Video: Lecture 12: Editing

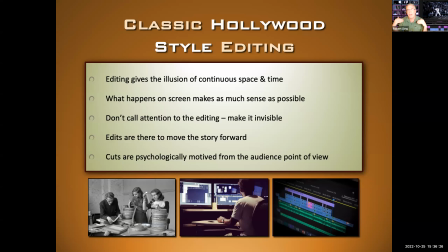The editing is made to be invisible. Unlike color and lighting and cinematography, which will sometimes do something dramatic to call attention to itself, generally editing doesn't. And when it does it very purposefully in a film. So edits are there to move the story forward.
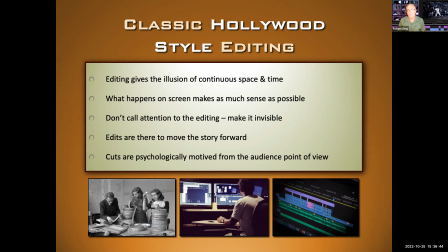Cuts are psychologically motivated from the audience point of view.
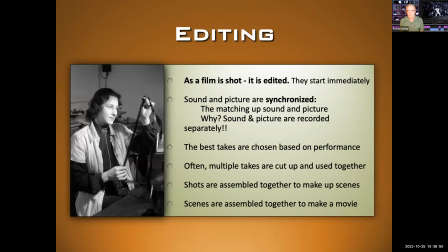So editing, as a film is shot, it is edited. They start immediately. So as soon as the shots are done and the director's happy with what they've captured on film or on digital, they immediately start. So sound and picture are synchronized, matching up the sound and the picture. Now, you might say, why?
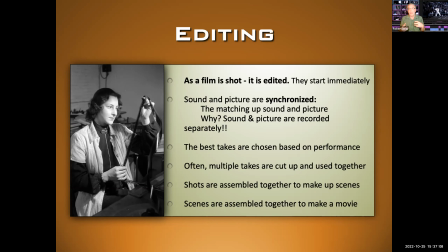Well, don't forget, sound and picture are recorded separately. We're filming the image through the camera, and then we have recording equipment, which we'll cover in sound, that records the sound. So the first thing has to happen, they have to be synced. They have to be brought together. The best takes are chosen based on performance.
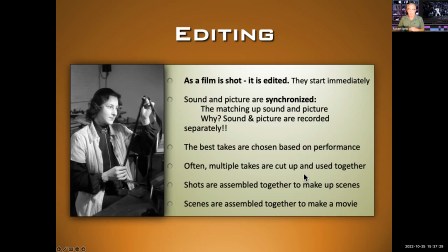Often multiple takes are cut up and used together. So there might be like half of this take is good, but the second half isn't. So they might use one shot from the first half of that take and use this second half of another take. Shots are assembled to make up scenes. Scenes are assembled to make a movie.
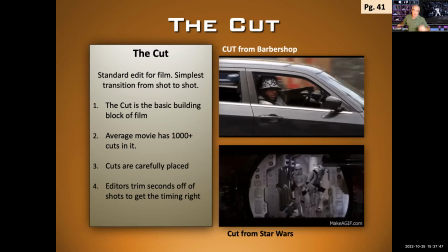So let's get right into the basics here of different edits that we'll see in a film.
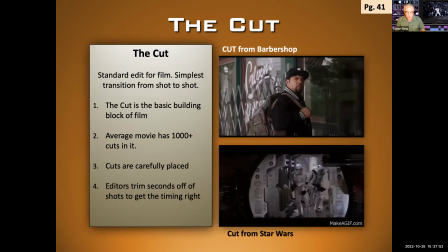So first off, we have the cut, the standard edit for film, simplest transition from shot to shot. I'll put a couple GIFs in here to basically illustrate how that works. Obviously, the films, this is one of the entire, this didn't repeat continuously in the film.
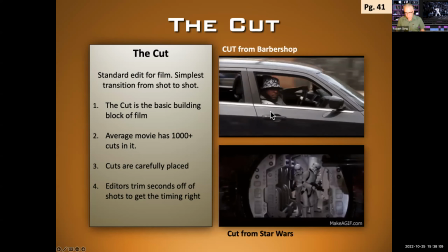These are just examples of a cut. So here we see this character looking at this other character, cut back.
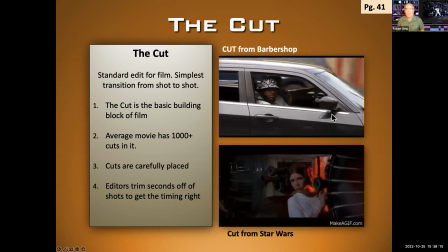We understand the relationship. They are eyeballing each other. This is a cut from the barbershop.
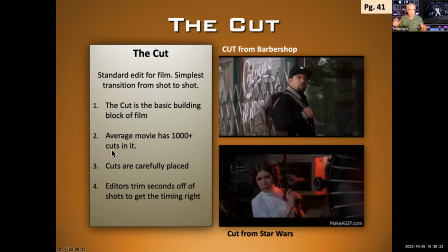Average movie has over 1,000 cuts in it. I think around 1,300 is average. Cuts are carefully placed.
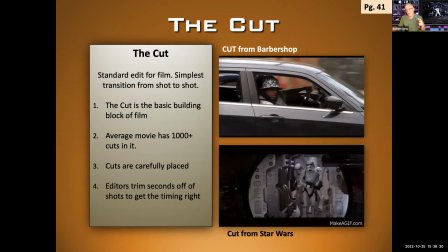Editors trim seconds off of shots to get the timing right, so that the moment when we go from one character looking to another character looking,
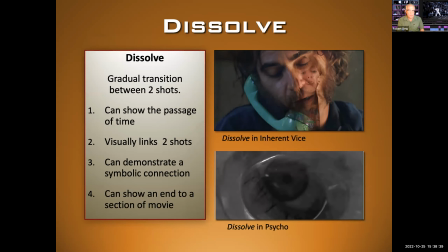that's got to be perfect. Okay, then we have the dissolve. Here you have a couple of examples.
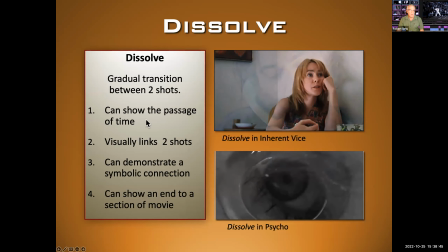This one from Psycho, this one from Inherent Device. And dissolve is a gradual transition between two shots.
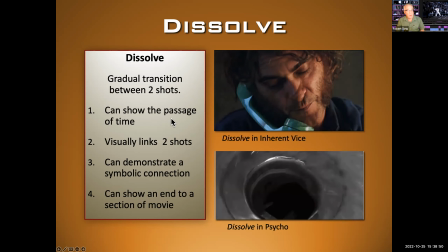It can show the passage of time.
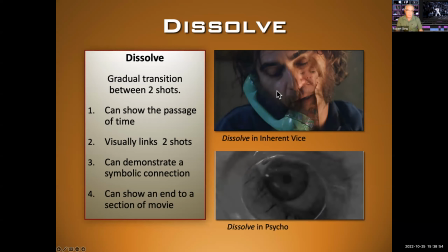It visually links the two shots, so we understand that maybe he's talking about this woman, or there's some sort of connection, as we see here in this shot. It can demonstrate a symbolic connection, as we see here in this shot from Psycho, as this woman dies.
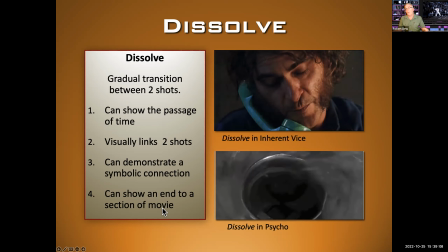It can also show an end to a section of the movie. Very often films will, sections of the movie will end with a dissolve.
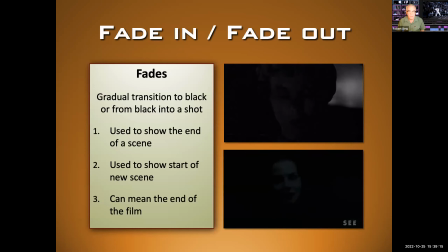Here we see fades. We see examples of fade. This one from Psycho. It's a gradual transition to black, or from black into a shot. So in this example from Psycho, as she's falling asleep, it fades to black. Then it's the next morning, and it fades up from black to the shot.
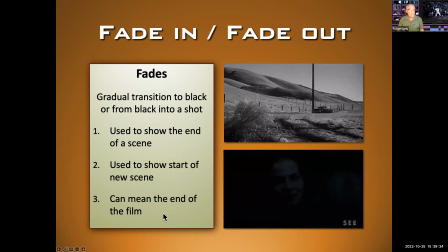Okay, it can be used to show the start of a new scene, and it can mean the end of the film. Obviously, sometimes when the film ends, we have a fade out. All right, and this is used also in television. This is pretty typical standard tropes for editing.
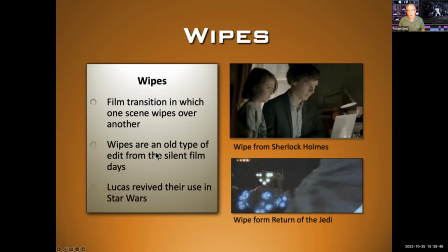Next, we have wipes. Now, we don't see a lot of wipes. I'll just throw these up quick. Here's a couple from Star Wars. George Lucas brought back the wipe. We don't see a ton of these. Here's another one from Sherlock Holmes.
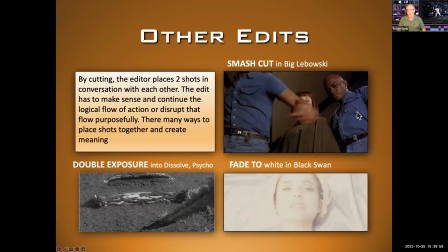Here's a few other edits, okay? So we have a smash cut here in this first example from The Big Lebowski.
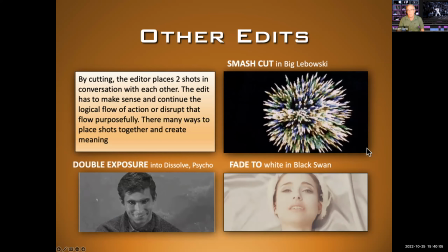Okay, so this guy goes and punches him in the head. Bam, we cut to fireworks.
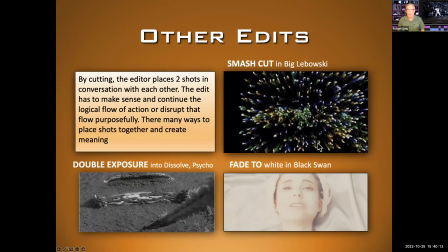Now, that wouldn't make sense, except you understand that he's being knocked out, and presumably he saw stars, as the expression goes.
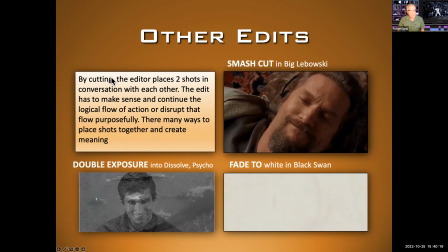Fade to white in Black Swan, pretty simple. By cutting, the editor places two shots in conversation with each other.
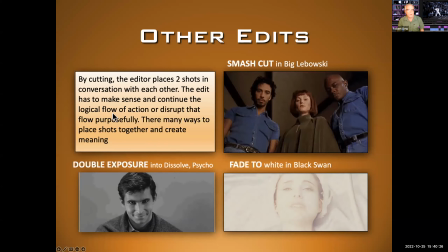The edit has to make sense and continue the logical flow of action, or disrupt that flow purposefully.
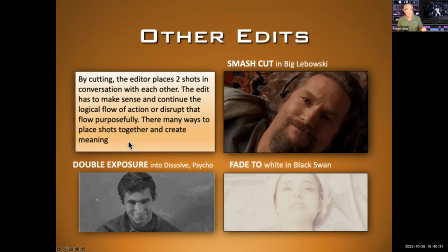There are many ways to place shots together and create meaning.
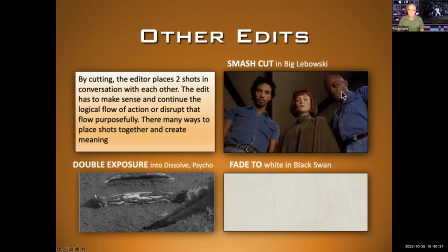We saw that here, two different shots. It doesn't make sense, this fireworks shot, but it does when you consider that he's being knocked out.
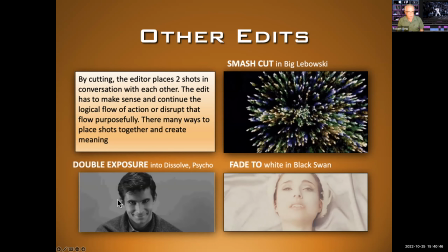In this example from Psycho, we have a couple things. We have a double exposure. Okay, we have a skull, right there it is, boom, over top of the guy,
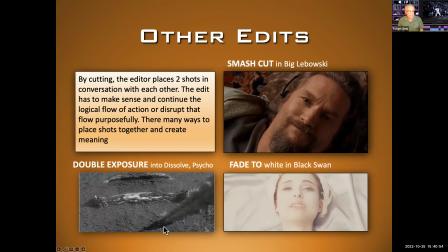into a dissolve where the car where his murder victim is buried is being pulled out.
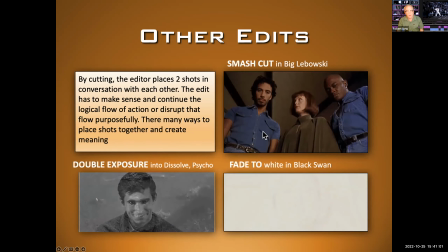So that's where we were combining a variety of different editing techniques to make a narrative statement.
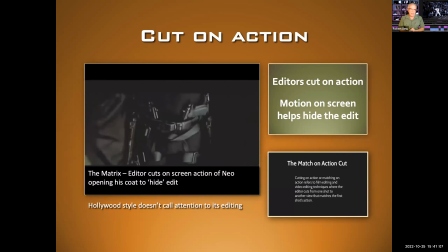So another big important thing that we see in filmmaking, or in editing rather, is cuts on action. Okay, in this example from Matrix that you're looking at, the editor cuts on screen action of Neo opening his coat.
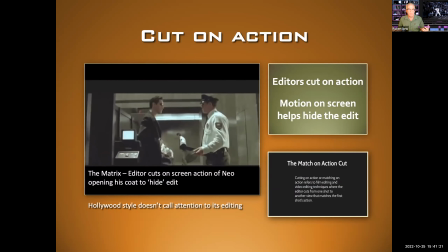Now, when Neo moves, our eyes detect motion. So that's where you put the edit, and it makes it more seamless. We don't notice it as much. That's the objective here, to make it, to not be jarring.
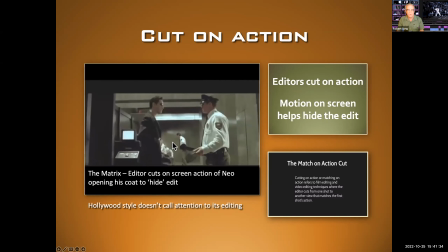All of a sudden we're looking at something different, but it makes sense because he starts to move, boom, we make the cut, and we reveal the jacket.
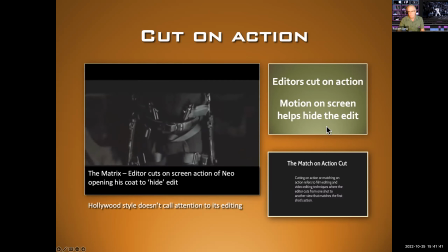So editors cut on action, motion on screen helps hide the edit. Okay, this is called match on action, or cutting on action.
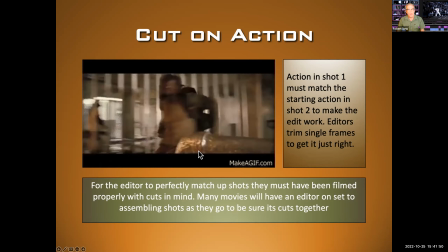So here's another example. This guy is running, and we cut, boom, and when we cut there, he's coming out at the same time.
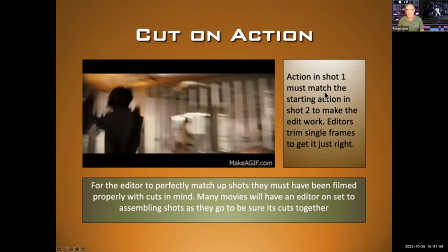It makes total sense. It doesn't look like we lost any time. Action in shot one must match the starting action in shot two to make the edit work.
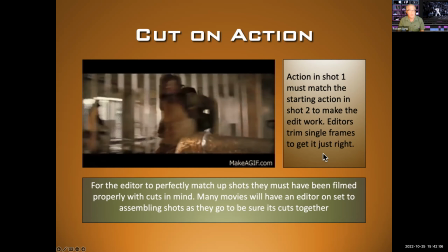Editors trim single frames just to get it right. So here's an example of just what we're talking about.
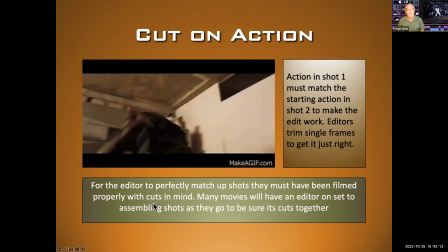The editor must perfectly match up shots and they must have been filmed properly with the cuts in mind.
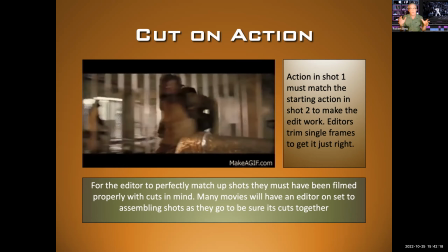And many films will have an editor right on set to kind of check that sort of thing to make sure that it's going to cut together, so to speak.
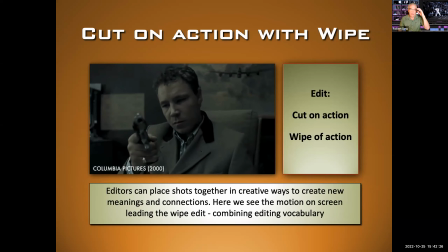So here's a cuts on action with a wipe. So here we're combining things. We've got a wipe edit, which we've just learned, and we've got this action on screen. When the first character flips the gun, boom, we cut to the second character in a different location looking at the gun.
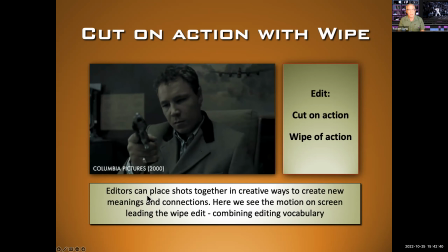Okay, so the cut on action, wipe of action. Editors can place shots together in creative ways to create new meanings and connections. Here we see the motion on screen leading to the wipe edit. Okay, so this is combining editing vocabulary.
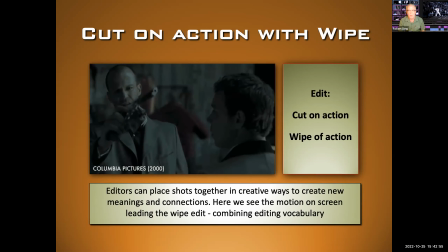Editors can do that. They have all these different tools that I'm going to teach you here in a moment, and they combine them together to create the films that we watch. Each time they might make up something new. They might go to a classic time-honored trope, but it's how they use the vocabulary of editing that makes the edit.
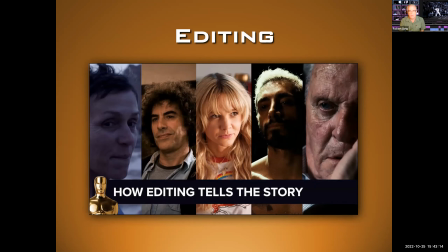So editing, how does editing tell the story? Let's look at a few specific examples of that.
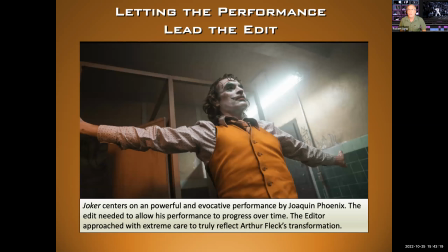So first off, we have leading the performance, or letting the performance lead the edit. So in The Joker, it's a pretty powerful performance by Joaquin Phoenix. The edit needed to follow this performance to progress over time. The editor approached with extreme care to truly reflect Arthur Fleck's transformation.
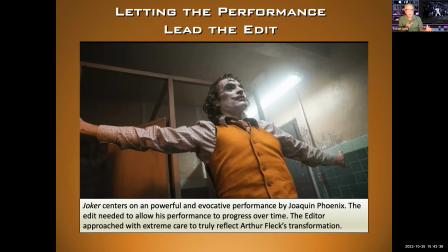So this is an example of the editor letting the performance lead the edit. Like, we want to show this now and show this later to let his performance grow the character.
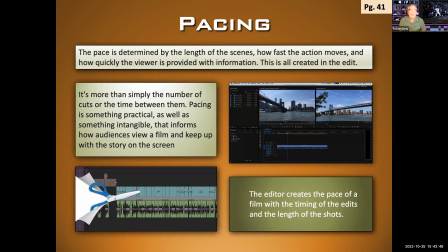Another big issue in telling the story is pacing. The pace is determined by the length of the scenes, how fast the action moves, and how quickly the viewer is provided with information. This is all created in the edit. Okay, so here you see examples of the editor screen in digital editing.
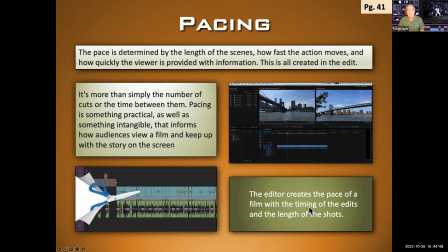The editor creates the pace of a film with the timing of the edits and the length of the shots. So if he shortens the shots, that picks up the pace. If he stretches out the length of the shots, uses long takes, that slows down the pacing. It's more than simply the number of cuts or the time between them.
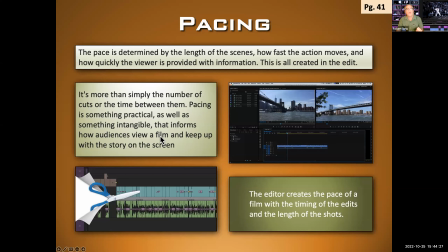Pacing is something practical as well as something intangible that informs audiences how to view a film and keep up with the story on the screen. Okay, so different films have different rhythms, different pacing. Sometimes within a single film, you'll have fast pacing and another part slow pacing.